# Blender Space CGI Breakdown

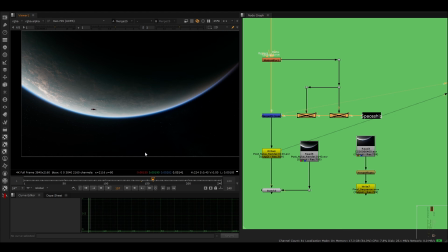12:33 So if I go in,
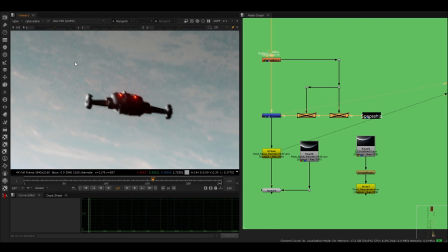12:36 what you'll notice here is that it's particularly dark in comparison to the scene. So I have two light wrap layers. The first one being just like an overall large, so it's just has high diffusion, right?
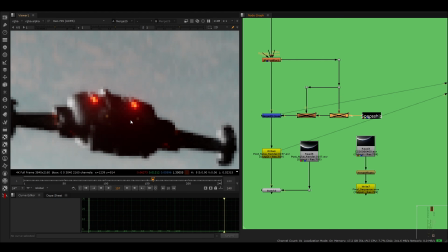12:52 And what this does is it just brightens the color in the shadows a little bit to fit the planet, as if it's entering an atmosphere kind of.
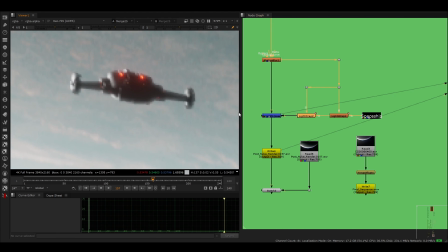12:59 And then the second one is a light wrap with a smaller diffuse value.
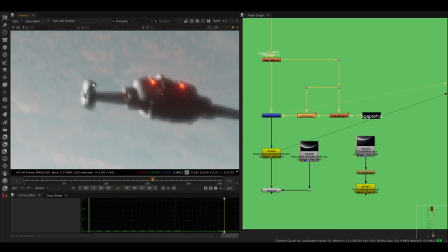13:04 And this kind of really just wraps the light around the edges.
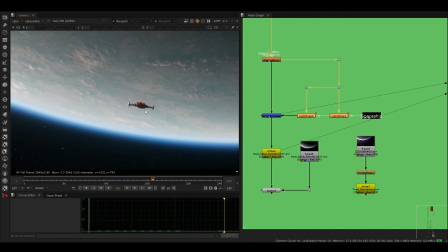13:07 And so together this like merges the spaceship a lot better with the planet.
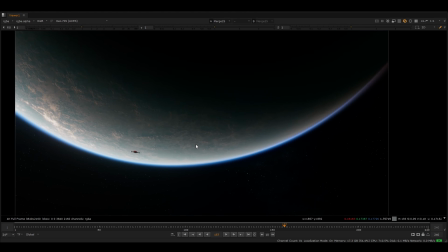13:15 And then this here is the final image for Nuke.
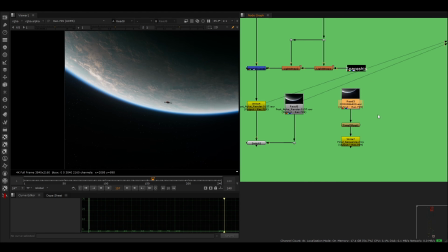13:20 So in Nuke, I'll just show you here like this, basically the before and after with the grading and everything. So in Nuke, this is what it looks like, and then this is what it looks like after the final grade.
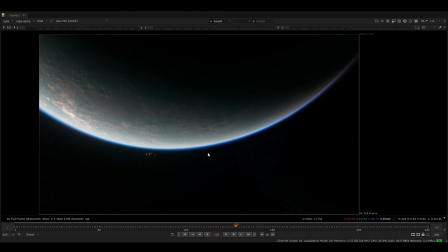13:34 Hold on, I'll just do like this so you can, yeah. So you can see here, this is what it looks like in comparison to final grade.
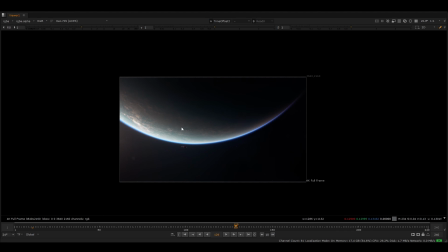13:40 I did do a lens flare as well, and this here, it's quite simple. I just brought this into After Effects, and I used optical flares. I didn't even like track it.
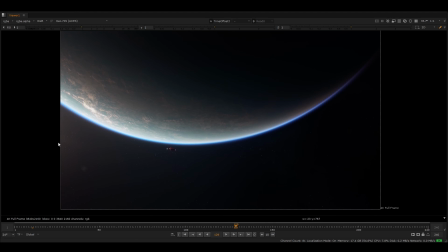13:52 I just hand placed it and then just, you know, animated it. But I'll show you what I did for the DaVinci area for the grading.
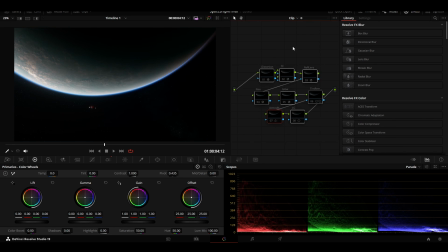14:03 So for the DaVinci area, this is honestly quite simple, and I'll explain everything that I did.
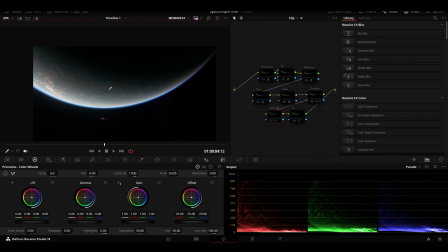14:10 So I've now imported this, and I've converted this from ASUS into Rec
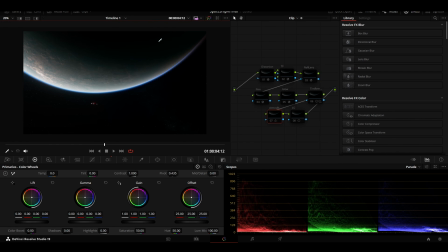14:16 709, just simply because, yeah, it's whatever, you know.
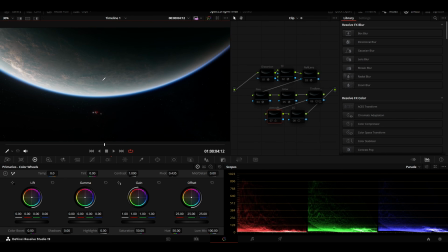14:20 But I've already done my ASUS work, and you could grade this in ASUS, but it's, you know, I didn't feel like it for this one. But anyway, so I have a few layers here. So the first one is distortion. I'm using separate RGB values so that it does distort, but it also adds a hint of chromatic aberration,
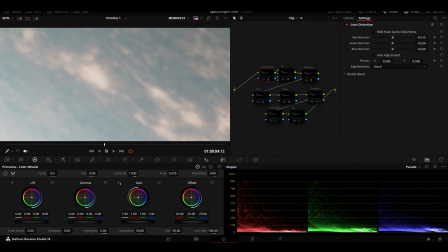14:37 which you can see here with the reds and the blues coming out of the little lakes in the corner.
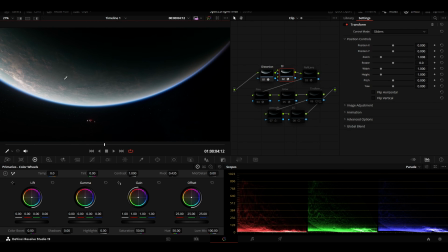14:45 I'm just retransforming this to fit. Then I have lens reflection.
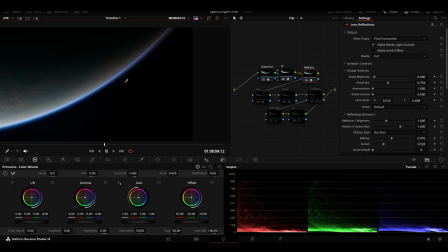14:49 Now this is very subtle, but you can just see a very slight brightness addition here to this side of the image.
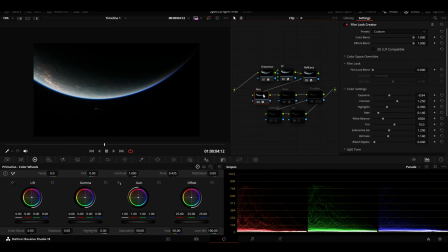14:57 Then I have a fill node, and this does the majority of the heavy lifting. Here I just have basically a few settings that darken everything. Now what I typically do is I'll build everything first,
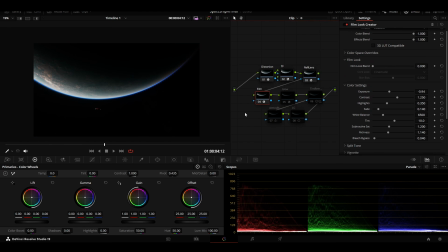15:11 and then I'll use a film node in the middle, and then I can just adjust it, which is why it looks so dark here. But yes, it's just I'm lowering the exposure. I've got a little bit of bleach bypass. I'm adding some grain. I've turned on a halation.
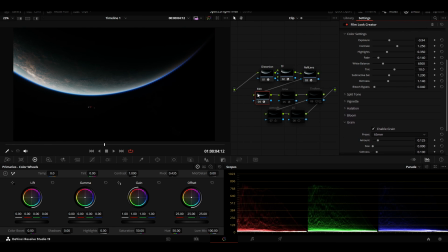15:29 I'm using just a little bit of vignetting here. And then here I've got a glow.
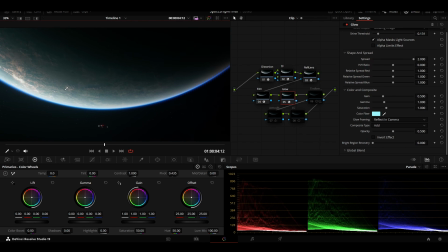15:34 Now this helps brighten everything quite a lot. I've noticed this is a little bit like greenish tinty, so I had a tint removal.
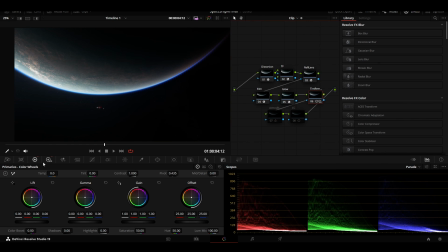15:42 This here, it's just some custom values that I have from, you know, maybe the log area here like this in the shadows and whatnot. But this is just removing greens. Then I have the atmosphere bleeding.
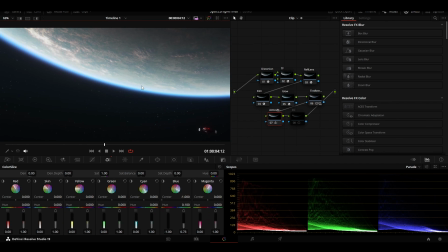15:59 This here is just, if I show you, it's like I'm just taking the blues like this, and I'm just centering it at -1, and then I'm, you know, bringing down this value here and this one as well a little bit, and this just helps a bit with the colors for the atmosphere.
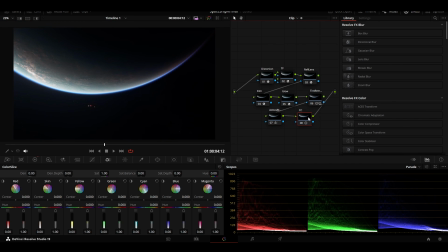16:18 And then I've got the color correct, like the grade basically, and this is just adding some blues into the shadows, and you know, you can see it here in the scope, a little bit of blues and shadows and a little bit of reds in highlights.
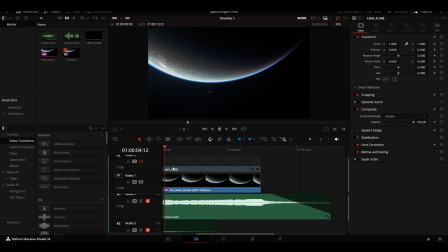16:33 Then we've got the flare, so you can see here the lens flare.
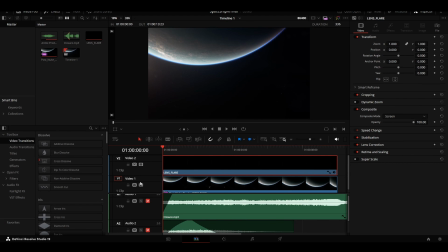16:36 Once this gets added, this is just a layer again that I brought out of After Effects.